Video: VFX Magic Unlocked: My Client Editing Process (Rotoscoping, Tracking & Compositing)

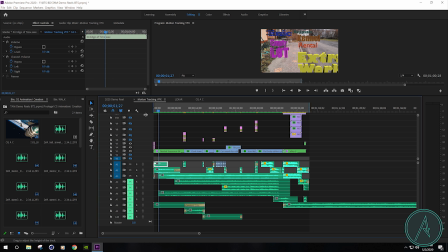(4:11)
So already, that first shot, that first second, we're already drawing you in because you have something interesting going on. Then you have a whole bunch of floating text. So theoretically, we already have your attention. Now after that, we've got atmosphere that plays after that.
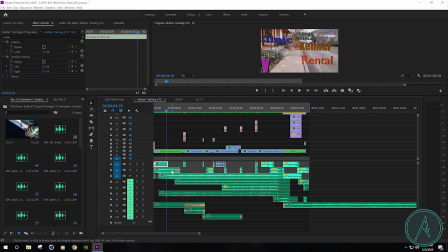(4:30)
And I have it so that it morphs into the actual song here. So I'll go ahead and open those up.
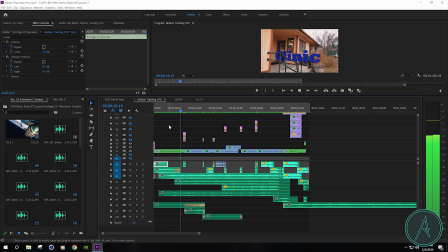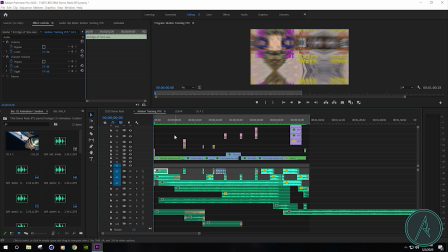(4:56)
All right, so right from the beginning, we have something interesting going on, and the sound and the score help to drive the emotion. It helps to draw you in to what you're actually seeing.
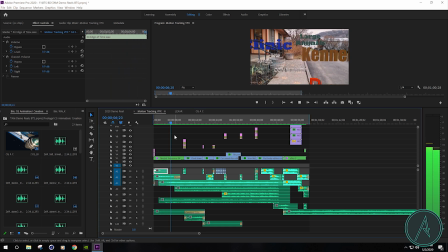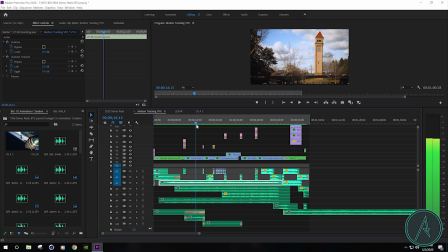(5:28)
Now, for this shot right here, I actually added a special layer. And the idea is to just add some extra atmosphere for that specific shot.
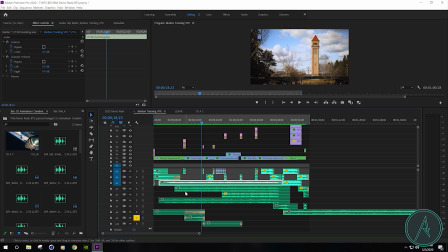(5:43)
So that's just a normal city sound. You got cars driving by, you got some wind, different things happening. So it just helps to really ground that whole shot. Because again, all these shots, they have no sound to them. So it's literally just the shot.
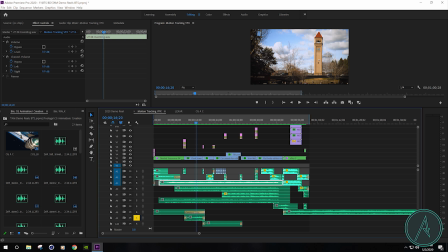(6:00)
So I have to go in and I have to try to make sure that everything looks right with the shot, with color correction and stabilization and all that good stuff. And then I have to go in and make sure that it sounds right and it sounds good.
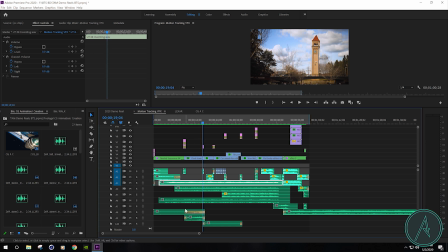(6:15)
Then, of course, you combine all these different layers together to come up with this.
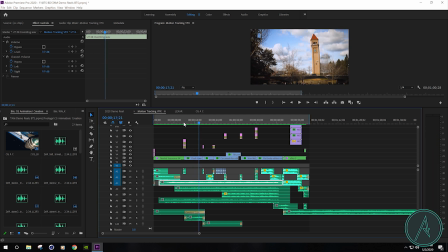(6:27)
Now, the secret to telling a good story and having good special effects is when you don't notice the special effect. A lot of people think that a good special effect is when you really notice it and it's right there in front of your face. But I don't think that's the case.
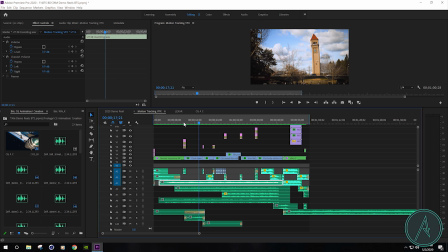(6:47)
I think that if it's subtle and it helps to draw you in naturally to the scene and tells the story convincingly, I think that's a much better special effect. Now, this part of the song where it has kind of like a tingly type of a feel to it,
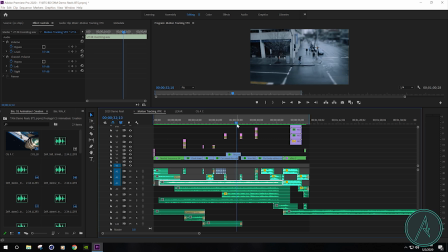(7:05)
I think that's a good place to make some kind of a cool transition into a different shot or a different element that kind of drives up some different emotions. So going from
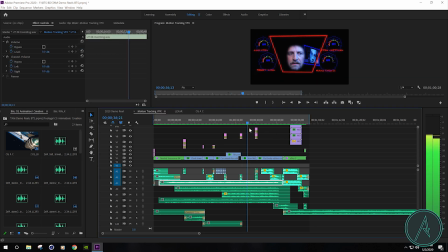(7:20)
all these different shots to something that's interesting to look at, and it's very simplistic. I think that worked really nicely for this demo reel. And the transition that I applied to it,
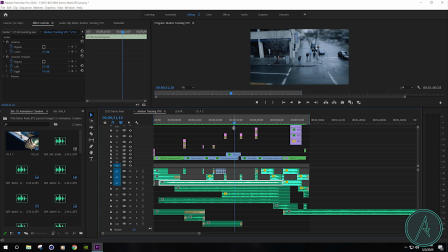(7:33)
I think it really helps to draw you in as far as telling that story and keeping the interest of the viewer.
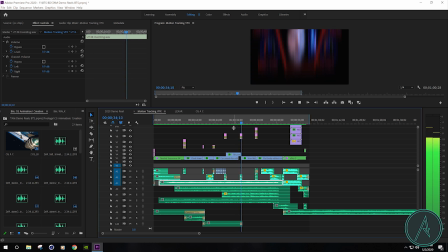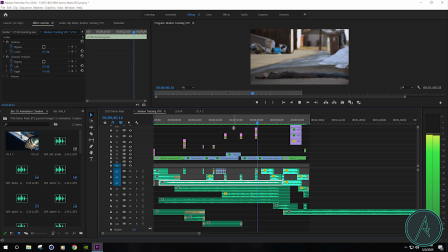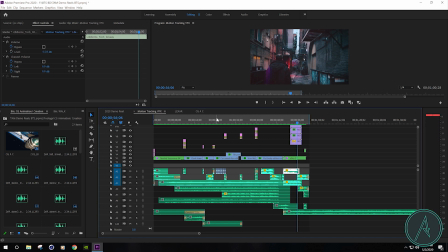(8:05)
So that's a quick rundown of Trousered Apes Media's visual effects reel.
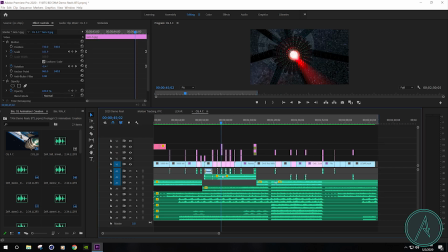(8:10)
Let's move on to their CGI reel. Now this one's a little bit more complicated. Now again, audio is a huge thing here.